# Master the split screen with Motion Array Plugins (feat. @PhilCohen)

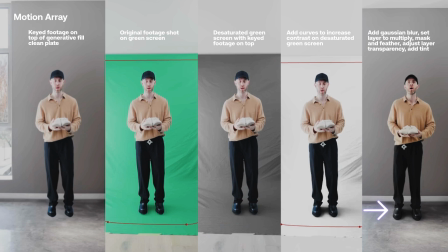[4:06]
Sometimes I add like a small Gaussian blur to it, set it to multiply, and make sure to feather out that mask by my feet. And I can bring down the transparency a bit if it's too dark, and you can also add a tint to it if you wanna match the environment a bit more.
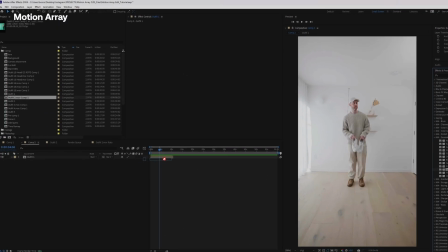[4:20]
All right, let's jump back into After Effects, into our original footage of the outfit number one, and let's add Motion Array's plugin, the split screen masking. Okay, we also also want to add this new outfit layer to our comps.
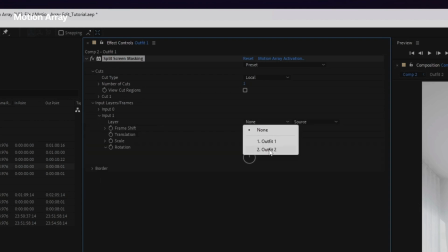[4:34]
So in split screen masking, you have various input layers. So we're going to change the layer from none to outfit two.
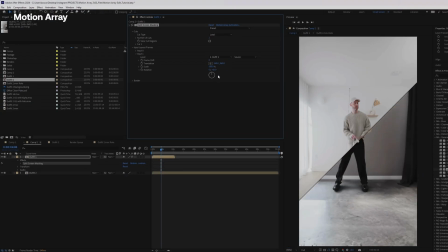[4:41]
So you can see now it's created a mask on the outfit number one, showing through to the outfit number two comp below it.
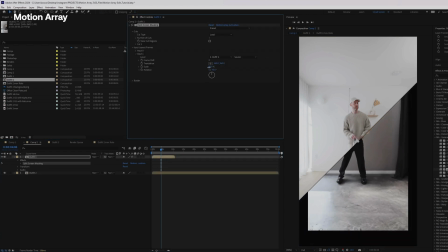[4:49]
So we're able to rotate, we're able to change the scale, and we're able to change the position, or what it's called, the translation.
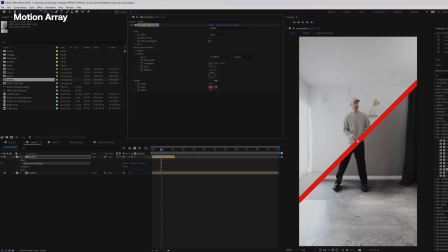[4:57]
You see, you're also able to change the thickness of the rule and the color as well. Now, all of these changes happen through the effect itself. So you don't even need that bottom layer visible anymore if you don't want. You know, once you load it into the effect, it's pulling the bottom layer, the bottom comp in, and all of the changes are now living within that effect itself.
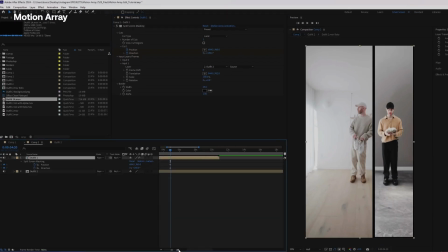[5:19]
So now we're able to have complete control over the keyframe animation, position and direction of the actual cut itself,
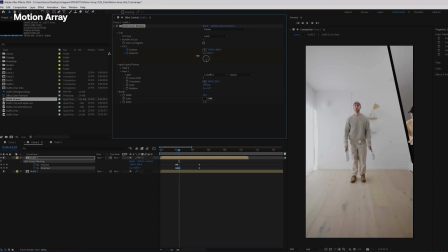[5:26]
as well as, you know, the translation, the scale, rotation of all of the input layers. So what I'm going to do now, and I'm going to kind of speed through this, start to keyframe the position of this line as it corresponds to the actual action of myself in the footage.
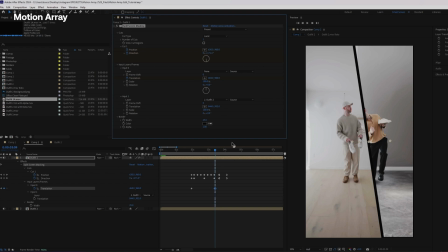[5:42]
Now the other thing I'm going to do is control the translation or the position of the first comp there. So as I'm barreling down the line,
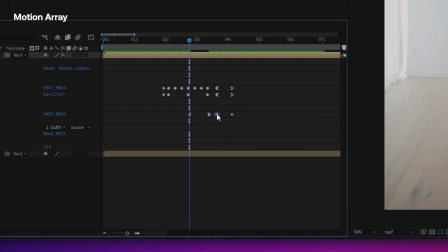[5:50]
I want the actual position of the footage from outfit one to shift back a little bit, like it's pushing me back.
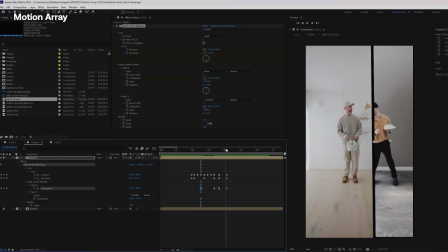[5:57]
So I want to keyframe that and add some easy ease.
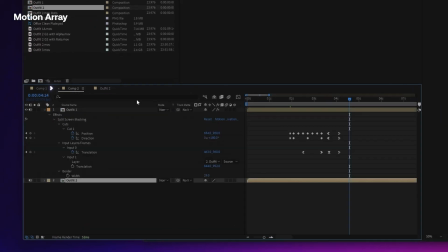[6:00]
Now comes the part that really sells the technique, but I want to bring back in the rotoscoped footage and copy that into the comp that we're working on.
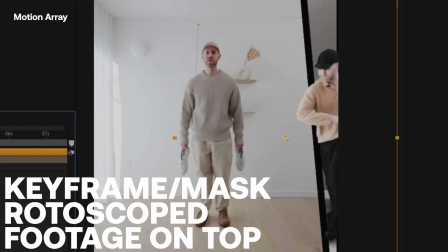[6:08]
Now with that in place, I'm going to realign it. I'm just going to go through and draw a rough mask over the top portion,
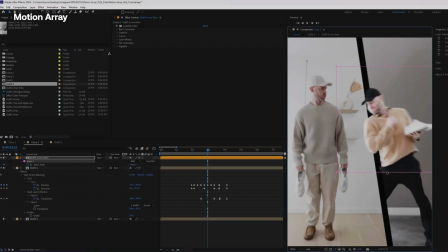[6:14]
so only the top half of my body is kind of busting through this line to give it a bit of play and a bit more depth. So I want to kind of scrub through frame by frame, you know, move the mask if I need to. This step is really what helps kind of sell the whole technique, in my opinion. You're really able to add some depth with these layers.
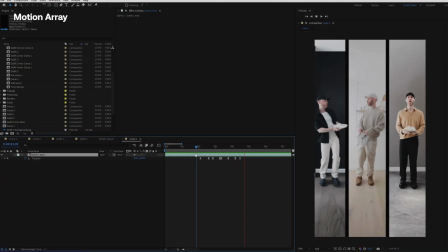[6:35]
Okay, now we need to repeat all of those steps to the third outfit, and I'm gonna save you the time. I've already went ahead and done that. That second line still all happening within the same effect. You can see that you can change the number of cuts from one to two. You can actually, you know, create more if you need to, three, four, five, they come at different angles. Now that might be a lot to digest. That's it's a lot to do for a couple seconds of finished footage, but that's kind of the life of someone who does visual effects. It's just a lot of frame by frame work to get, you know, 1 second of finished results.
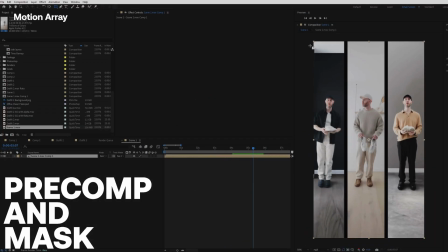[7:17] Bounties this way.
So I'm going to pre-comp this now and draw masks around the left area and the right area. So there's going to be three files, three layers. Let's rename them middle, left, and right. We're also going to go back and grab the original outfit one file that we created at the beginning, the one with the clean plate and everything.
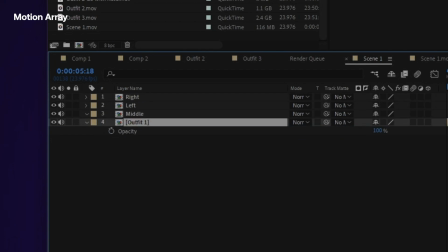[7:42]
That needs to be put at the bottom layer,
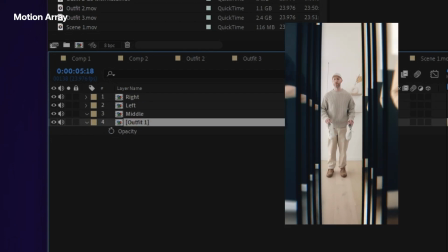[7:44]
because as the characters push through and zoom through, you're left with yourself standing at the end.
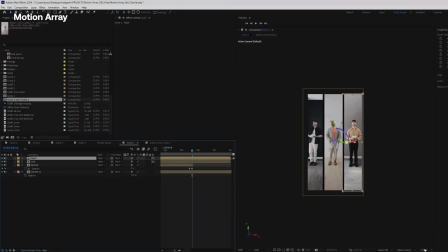[7:51]
So let's change the view. So now we have two views, and on the left side, we're just going to keep that as the top view.
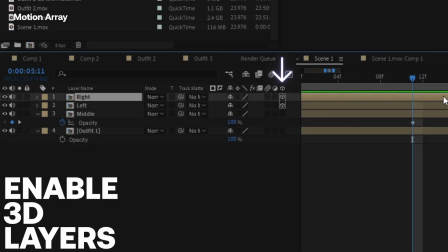[7:58]
All right, so we want to enable the 3D layer for the right and left,
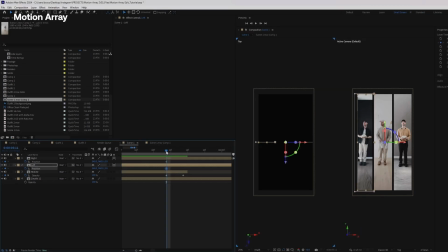[8:02]
because we are going to keyframe the position through space to make it feel more like it's flying towards the viewer. And once it's kind of left the frame, we can stop that position change.